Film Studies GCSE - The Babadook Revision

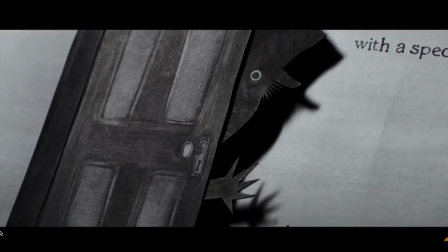I think the only thing that is obviously slightly concerning is that it uses the colour black, and there's no other vibrant colours in there that we would expect to see, so there is something quite sinister. But the actual design of the character
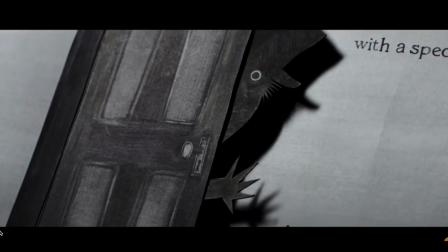is something that is potentially reminiscent of a German character from a children's book, which is called Struwelpeter, which is translated to shock-headed Peter.
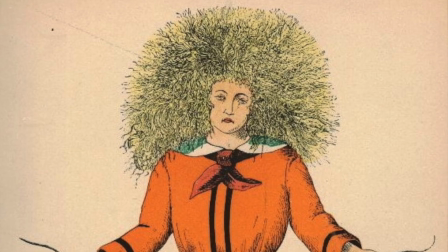I'm just going to have a screenshot here of what that character looks like so you can judge for yourself.
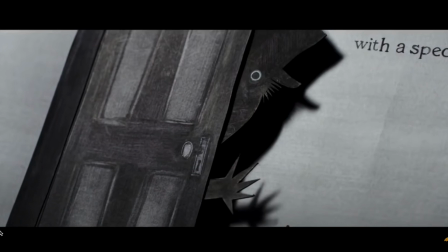So this storybook, this German storybook for children, basically is made up of a number of different short stories, and they have morals and lessons that teach children about consequences, and some of them are quite dark as well. Some of the consequences are quite sort of serious,
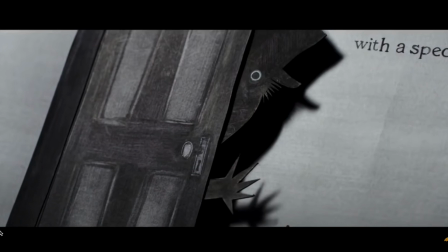like a lot of typical fairy tales that do tend to have rather sinister overtones to them. So I was thinking that the design of the Babadook, which is reminiscent of that shock-headed Peter character because of the sharp,
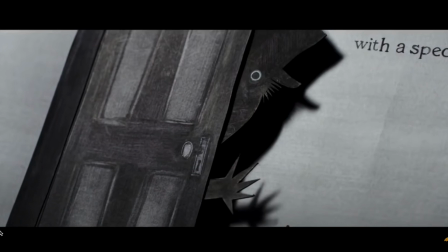or the sharp looking fingers, and then the sort of the hair poking out of the hat and the rest of it, it is potentially sort of communicating to audience that there is a similarity.
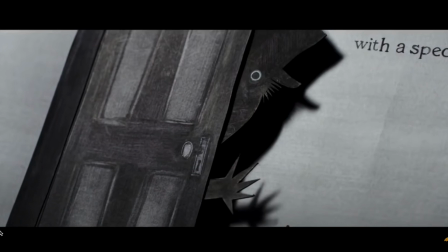This is a book character that is here to teach us a lesson, or to teach specifically Amelia and Samuel a lesson, albeit a rather sinister one as the film progresses.
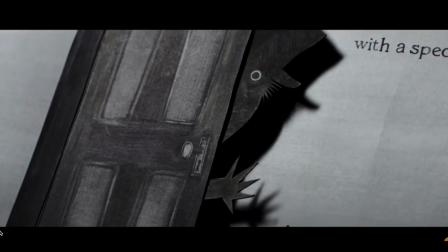But it is worth you taking a moment to stop and think about the impact of these design choices. So what are the connotations of the top hat? What about the sort of dark cloak, the sharp fingers,
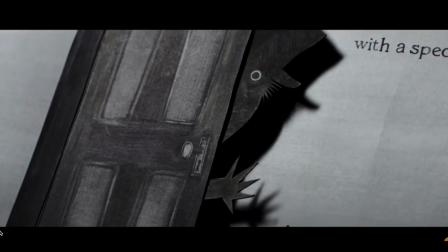the fact in some of the imagery he has a smile fixed upon his face as well. Think carefully about those decisions and what it might communicate to the audience, and how it might feed into that horror
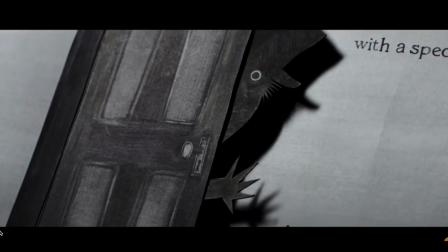aesthetic, and that there's conventions that we often have with supernatural horror films.
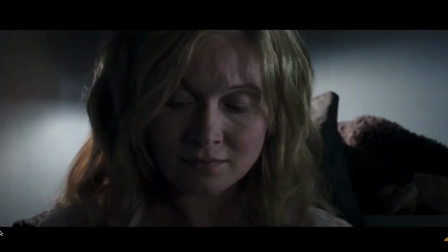His name is Mr. Babadook, and this is his book.
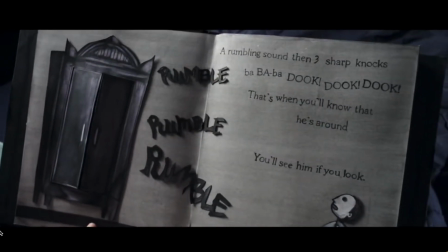A rumbling sound, then 3 sharp knocks. Babadook, dook.
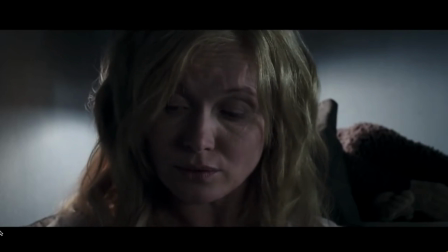Listen closely. That's when you'll know he's around. You'll see him if you look.
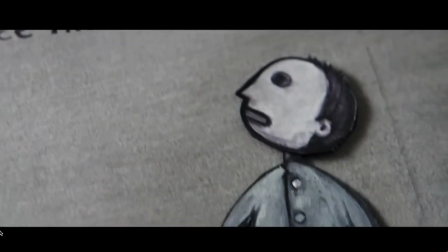And here.
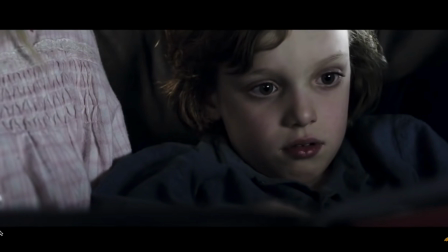Babadook, dook, dook.
So we get, when the Babadook's name is mentioned, our first use of non-diegetic sound by Jennifer Kent.
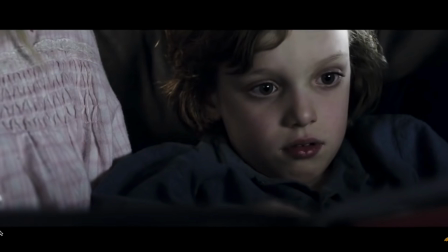It's not music per se, but it is non-diegetic sound that comes in when they mention the name Babadook, and it is a sound that's almost insect-like. It sounds like the buzzing of insects, and it's something that comes back
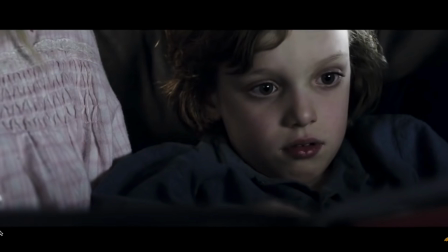many times later in the film when the Babadook is finally in the home, and it's making its way, into Amelia's bedroom. We hear those insect sounds more intensely later on in the film, but here the non-diegetic sound gives us that hint of something
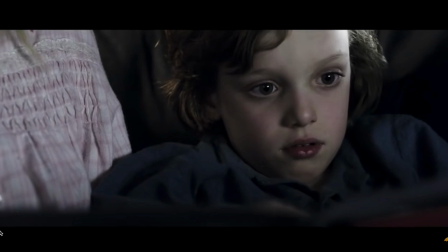almost maybe plague-like, or an infestation, something that doesn't belong, something that, many people in the audience, we do get kind of creeped out by the thought of insects, and just having that little use of non-diegetic sound,
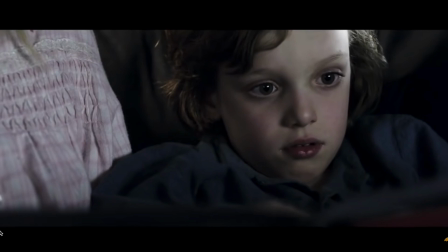it's very subtle initially, but having that in there potentially is foreshadowing the events that are to come, and what the Babadook is. So the fact it is going to infest, it is going to make its way into the home, and it is going to be something that is unpleasant.
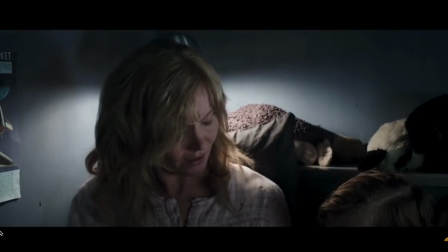We might read another one tonight, eh? But you said I could choose.
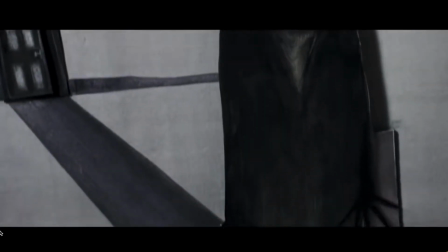This is what he wears on top. He's funny, don't you think? That sound is back again.
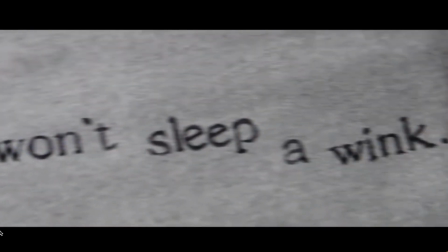See him in your room at night? Mum, does it hurt the boy?
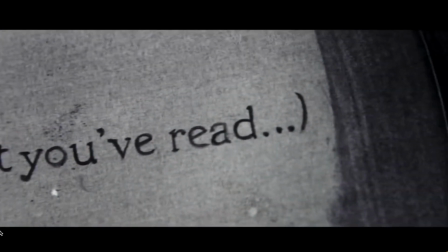Mum, does it live under the bed?
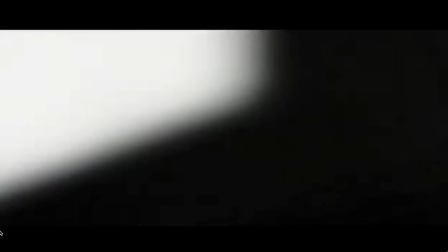Mum?
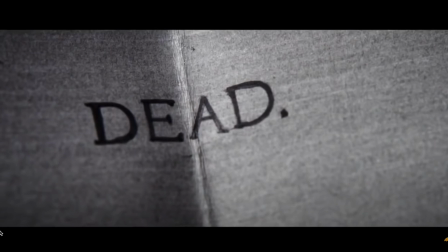Mummy?
Okay, so we've just seen there the camera movements start to speed up and they become more erratic, so those pans across the page. Here again, withholding some of the text until Amelia has read it, even though she's not reading it out loud,
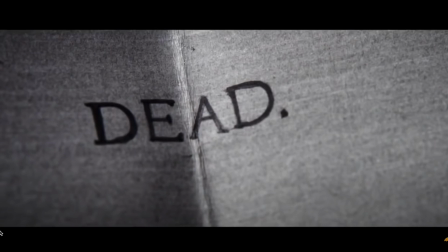we're kind of almost reading it with her, so continuing to align us with her character, so we're seeing things from her perspective. The speed and the erraticness of the camera movement could potentially indicate Amelia's mindset, this distress and panic,
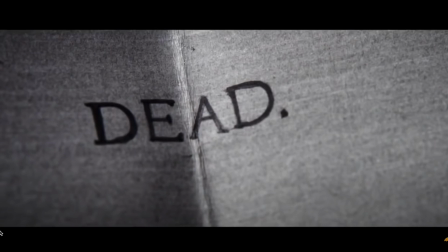perhaps, but it's also great at causing some intensity for the viewer. That, coupled with, did you hear it, the non-diegetic music that then came in, sort of quite haunting sound that starts to get a little bit more
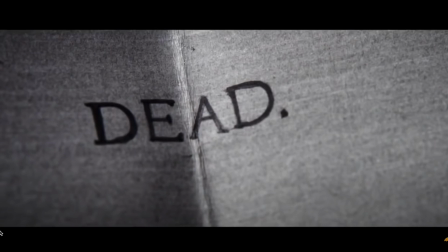intense and sounds a little bit more unnerving, in addition to the diegetic sound of Samuel asking questions, calling his mum, and it gets louder and louder and louder until we reach this kind of crescendo, and it feels really intense.
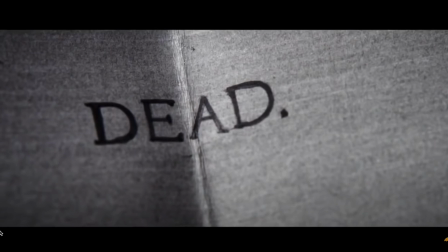Again, something we definitely would expect for a horror film, but really showing through the micro elements that this is a turning point in the film, that this book is something that is very sinister,
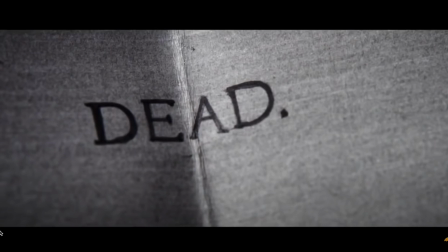that has potentially sort of bad intentions for the family. The other thing I wanted to just quickly note was the fact that the events that we have just read on the pages of the book
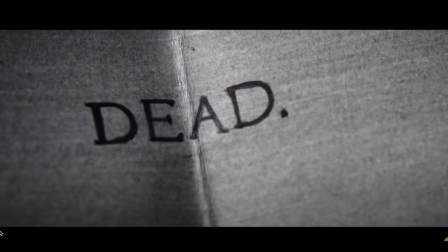are describing things that are going to unfold as the film progresses. So this is a form of exposition, and what I'm going to do is I'm going to link a video by a channel called Studio Binder, which has some excellent videos for film study students on it,
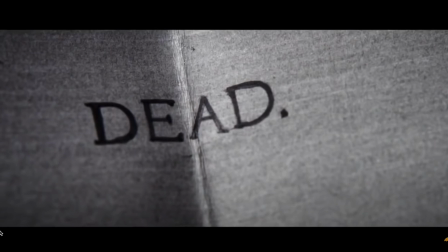but I'm going to link a video that they have done on exposition, and I would really highly recommend that you go and have a watch of that video, and then think about this idea of how exposition is delivered
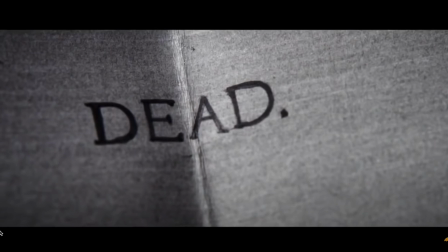in each of your films, but certainly with the Babadook, as it links to narrative. But the book does serve as a great visual way of offering us exposition as to what the Babadook is,
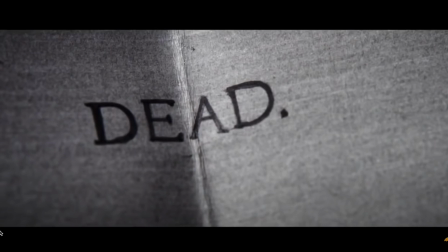and what it could do, and what its intentions are as well.
Mummy!
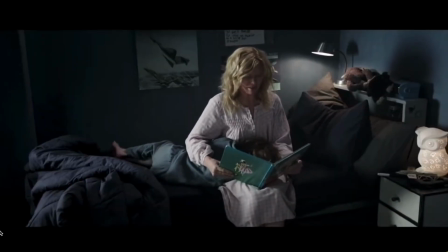How sweetly they sung, telling of the happiness and loveliness that lay at the bottom. Okay, I just wanted to mention about the use of visual contrast here. So Kent opens the sequence, or near the beginning of the sequence anyway, with
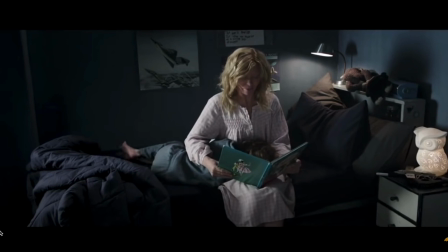Amelia and Samuel tucked up in bed, and she's reading the book. So it's quite a calm scene initially, and then we get this really stark difference with her sat on the bed,
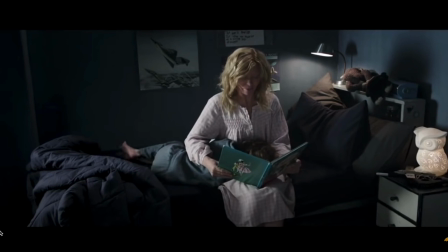and this time Samuel's obviously screaming into her lap as she tries to calm him down. So this is giving us a nice visual indication of the impact of this book.
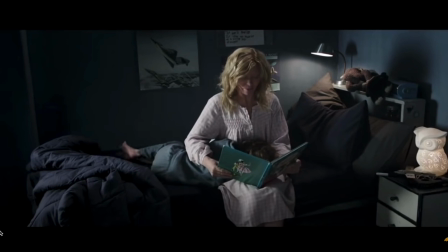So when we're talking about the book being the inciting incident, we're already seeing the impact that the book has had on, certainly in this case, Samuel's well-being, as he, is terrified and screaming. And for Amelia, it's just another problem that she now has to overcome.